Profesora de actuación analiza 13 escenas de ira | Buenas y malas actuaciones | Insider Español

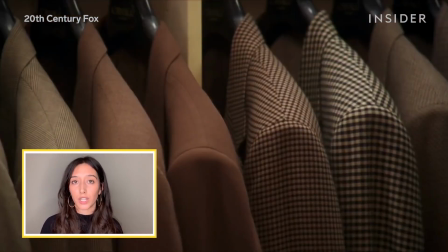Es una escena interesante porque no hay nadie más allí, lo cual puede ser verdaderamente difícil a la hora de interpretar un monólogo.
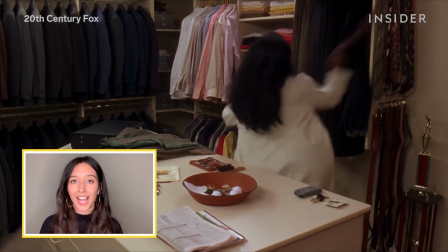Por lo tanto, ella hace un muy buen trabajo al descargar gran parte de su ira en los objetos que está manipulando.
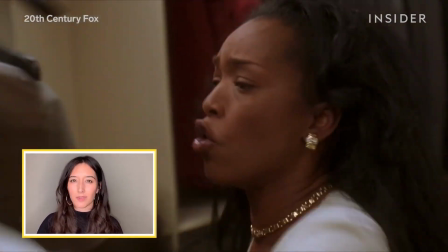Está destrozando todo a su paso, y hay un empoderamiento en esa resolución de echar a su pareja.
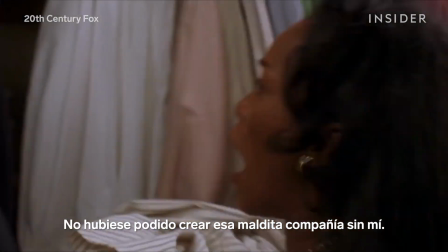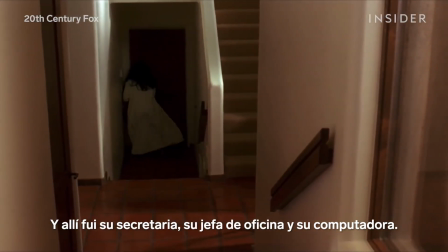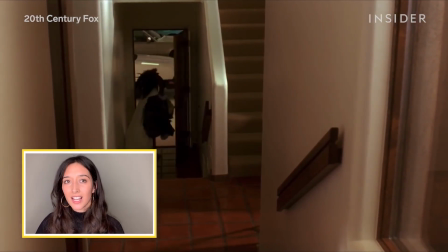Y es interesante que cada vez que baja las escaleras, su tono de voz cambia ligeramente a un tono más parecido a un sollozo.
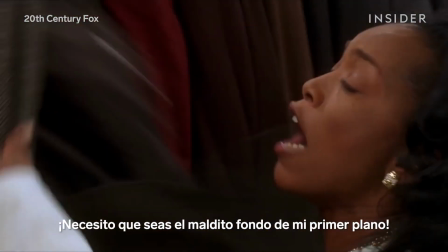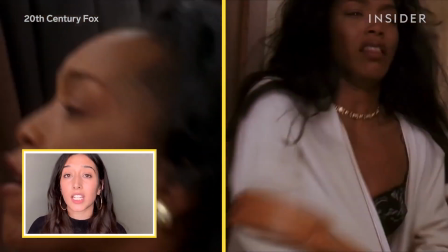Esta poderosa acción de arrancar la ropa, y luego la incomodidad de sacar todo de la casa, se asientan en pequeñas emociones de tristeza e impotencia.
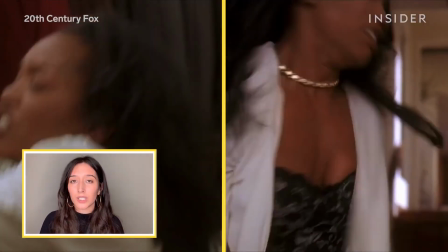Me gusta el contraste entre ellas.
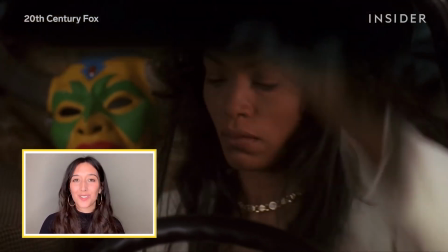Creo que quizás esté improvisando un poco en esta escena, lo que ayuda a transmitir una sensación de emoción y rabia muy puras.
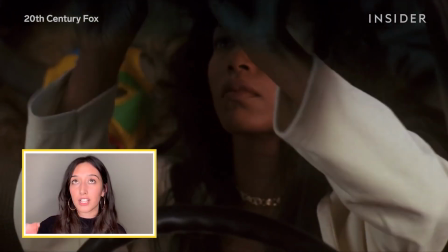Una de las cosas que hace, y que me encanta, es cuando entra en el coche y baja el parasol, luego lo vuelve a subir y continúa con lo suyo.
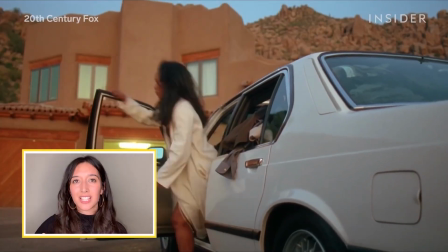Y parece que, al moverse tan rápido, su cuerpo se mueve antes de que pueda realmente pensar.
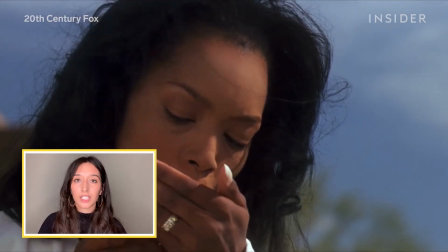Sientes que ella es alguien que vive el momento.
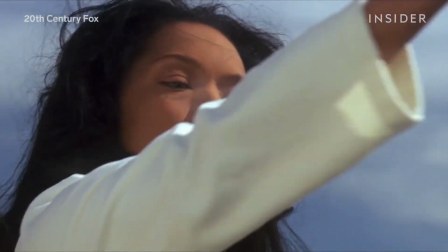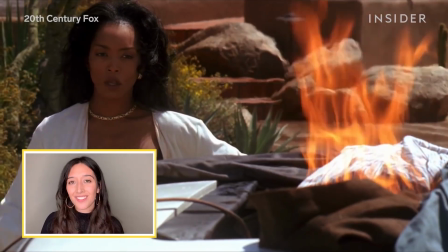Me encanta el final de esta escena,
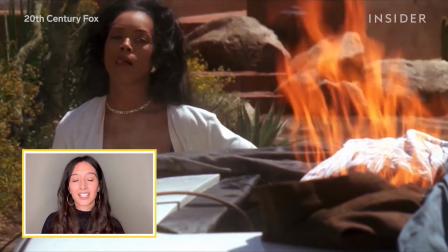porque en él podemos observar que su carácter está sereno y se presenta en completa yuxtaposición a todo lo que acabamos de ver.
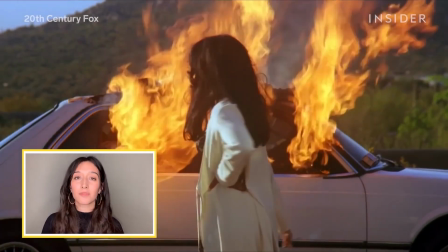Mientras enciende un cigarrillo muy tranquila y serenamente y deja caer una cerilla sobre el coche.
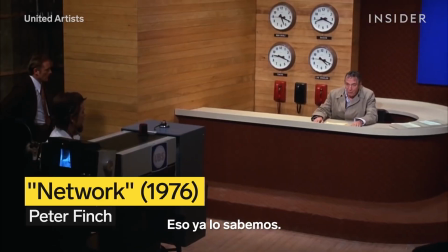I don't have to tell you things are bad. Everybody knows things are bad. We know the air is unfit to breathe and our food is unfit to eat.
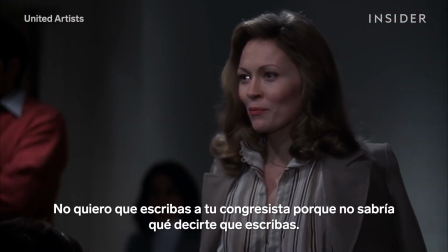I don't want you to protest, I don't want you to ride, I don't want you to write to your congressman because I wouldn't know what to tell you to write.
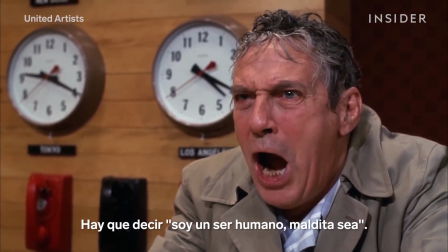All I know is that first, you've got to get mad. You've got to say, I'm a human being, God f*** it, my life has value.
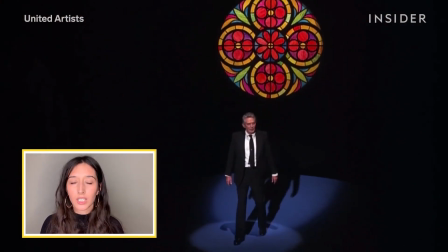Este personaje es descrito como el profeta loco, a medida que avanza la película, y se ve el poder que tiene en esta escena.
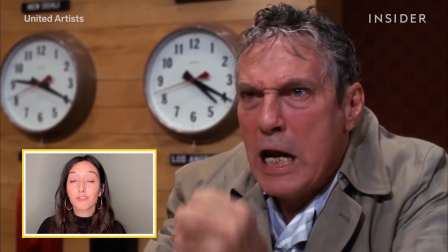Hay vida y también fuego detrás de sus ojos, y sientes la premura.
I want you to get up now.
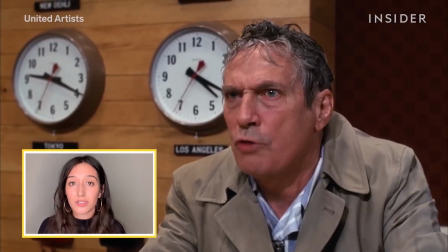I want all of you to get up out of your chairs.
Hay una relajación en sus músculos faciales que realmente transmite esa energía de locura.
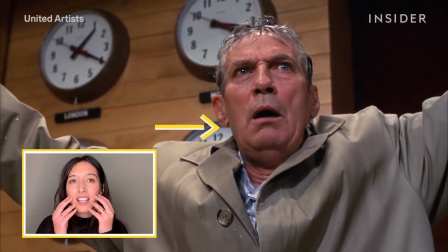Y algo que me encanta es que cuando termina su comunicado, esta zona está casi relajada y su barbilla está un poco hacia afuera.
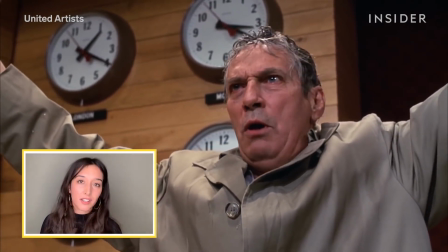I want all of you to get up out of your chairs.
No creo que el actor estuviese pensando en que tenía que hacer que su rostro se viese de esa manera.
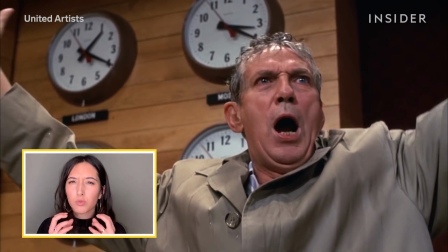Pero hay un elemento bastante visceral en su cara que no está bien presentado.
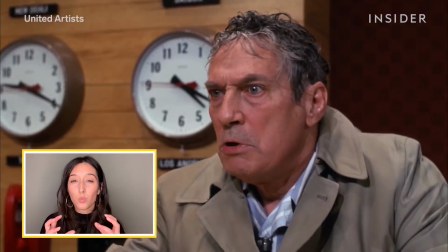Su expresión es tan salvaje que realmente se puede percibir esa energía frenética
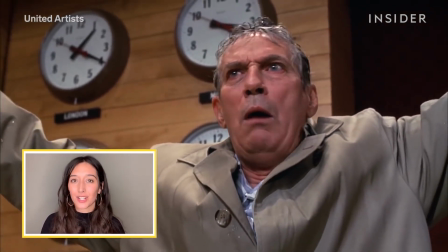que emana de todo su ser y que lo hace parecer como si estuviese un poco desquiciado.
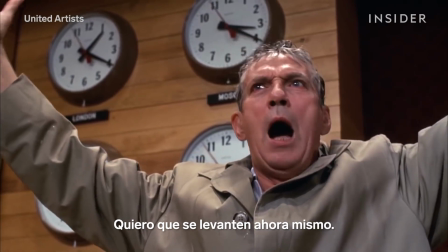I want you to get up right now and go to the window,
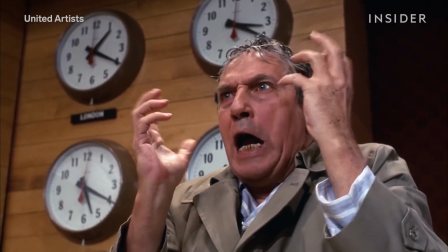open it and stick your head out and yell, I'm as mad as hell and I'm not gonna take this anymore.
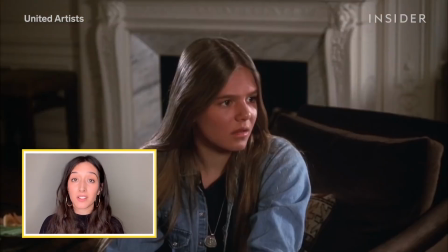Ofrece un argumento muy persuasivo y el público está de acuerdo con él.
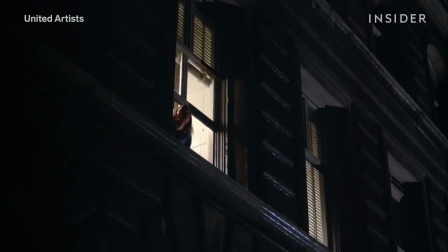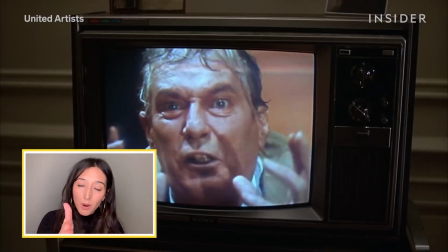Esto le sale muy bien, porque mira fijamente a la cámara. Nunca se aparta de su mensaje.
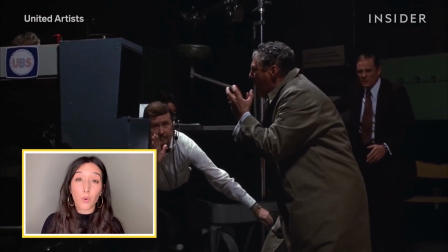No mira a su alrededor, y parece no tener conciencia de estar en un estudio.
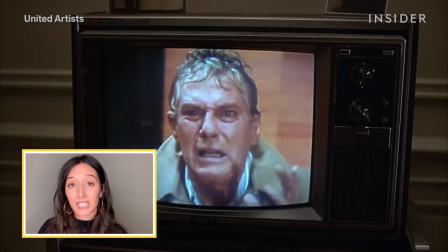Lo único que le importa es hacerle llegar su mensaje a la gente.
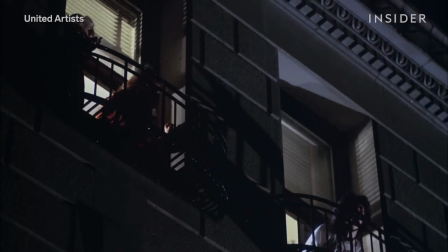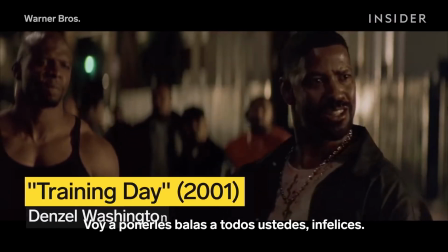I'm putting cases on all you bitches. Huh? You think you can do this?
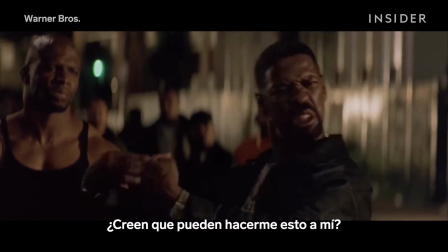Jay! You think you can do this to me?
Puedo ver lo que está en juego para él.
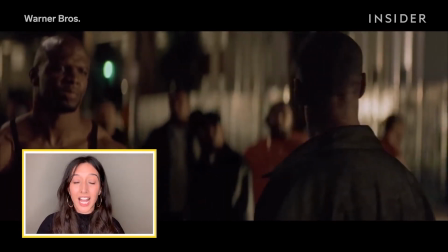Puedo ver la presión a la que está sometido. Y por eso se expresa tan cruda y físicamente.
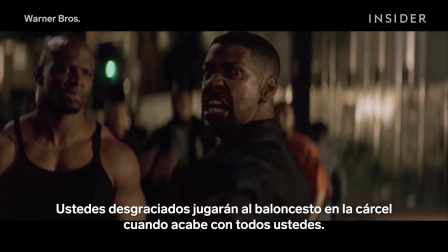You motherfuckers will be playing basketball in Pelican Bay when I get finished with you. 23-hour lockdown. I'm the man up in this piece.
Este hombre es un ególatra.
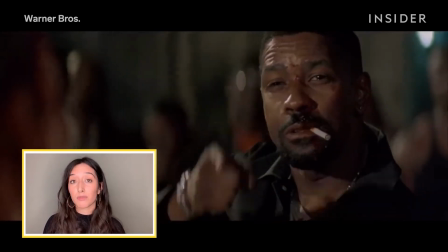El estar realmente convencido de que es el tipo más poderoso, o al menos cree que tiene que demostrarlo en cada oportunidad.
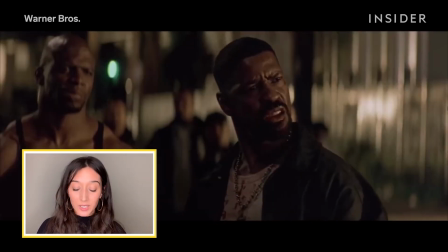Y puedes ver que realmente utiliza cada fibra de su cuerpo para transmitir ese mensaje.
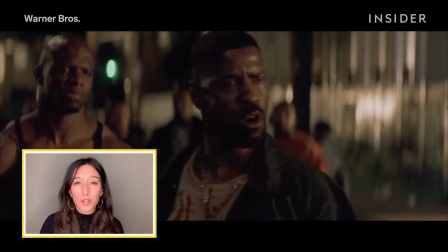Sin dudas, representa con todo su ser la rabia que siente latir en su pecho.
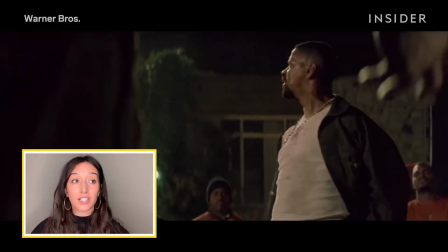Está de pie con los hombros hacia atrás, como enfrentándose a todo el mundo.
I'm the police.
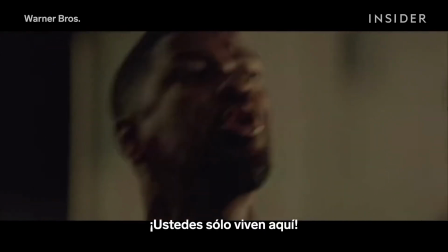I run shit. You just live it.
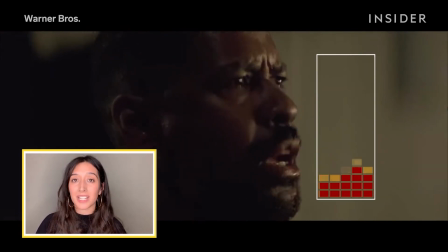Puedes oír claramente que las palabras provienen de sus entrañas y sientes cómo está conectado con cada una de las palabras que dice.
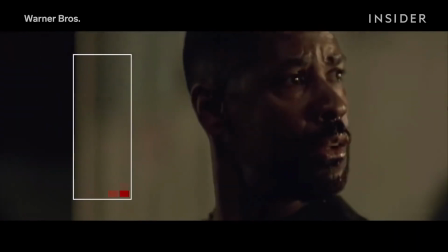Go and walk away, 'cause I'm gonna burn this motherfucker down. King Kong ain't got shit on me.
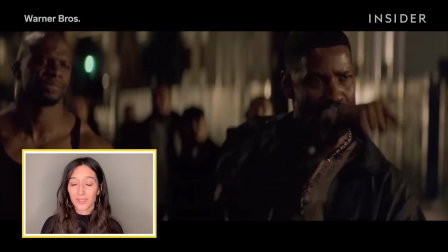Aunque realmente está tratando de demostrar que es el tipo más poderoso del lugar,
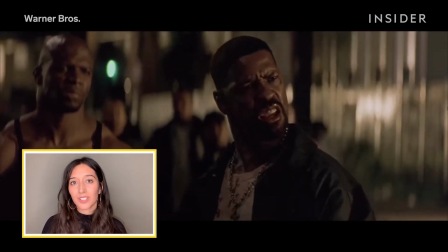también es cierto que ha llegado a sus propios límites, y eso se nota en su expresión.
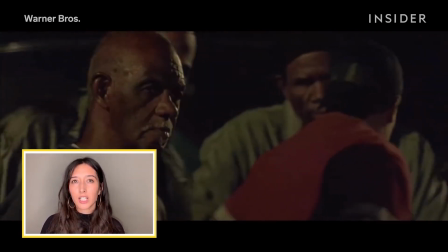Hay una desesperación absoluta en sus ojos. Es como si fuese un hombre que se está ahogando y que se agita para intentar salvar su vida.
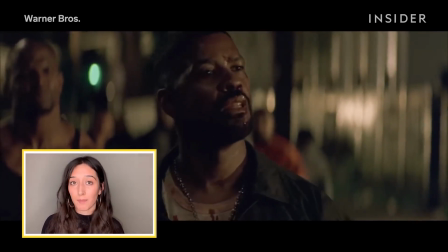Pero no tiene sentido, y no lo lleva a ningún lado. Además, creo que algunas de esas líneas fueron improvisadas.
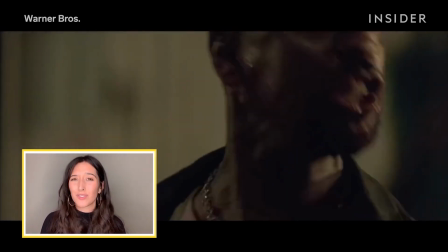Como por ejemplo la de King Kong, lo que nos da una idea de cuánto se metió en esa realidad.
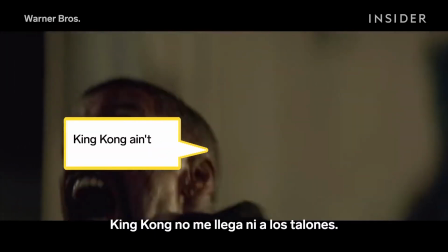King Kong ain't got shit on me.
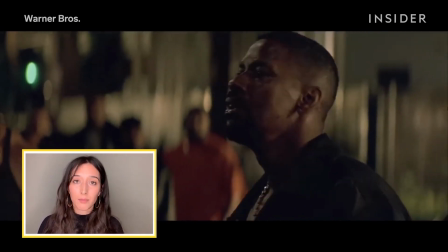Es la diferencia entre representar muy bien una emoción y sumergirse en ella y sentirla dentro de ti.
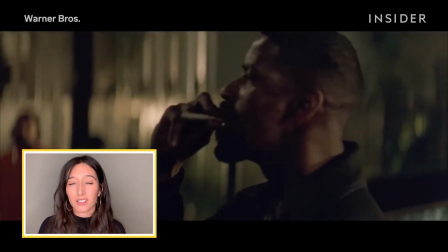Y eso es algo que él claramente logra hacer en esta escena.
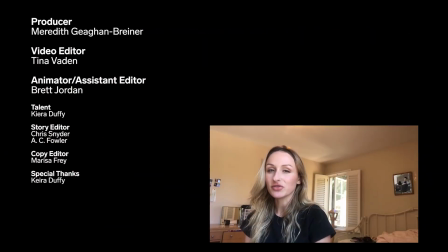Gracias por ver. ¿Qué otro tipo de escenas te gustaría que analicen los profesores de actuación? Dínoslo en los comentarios y no olvides suscribirte.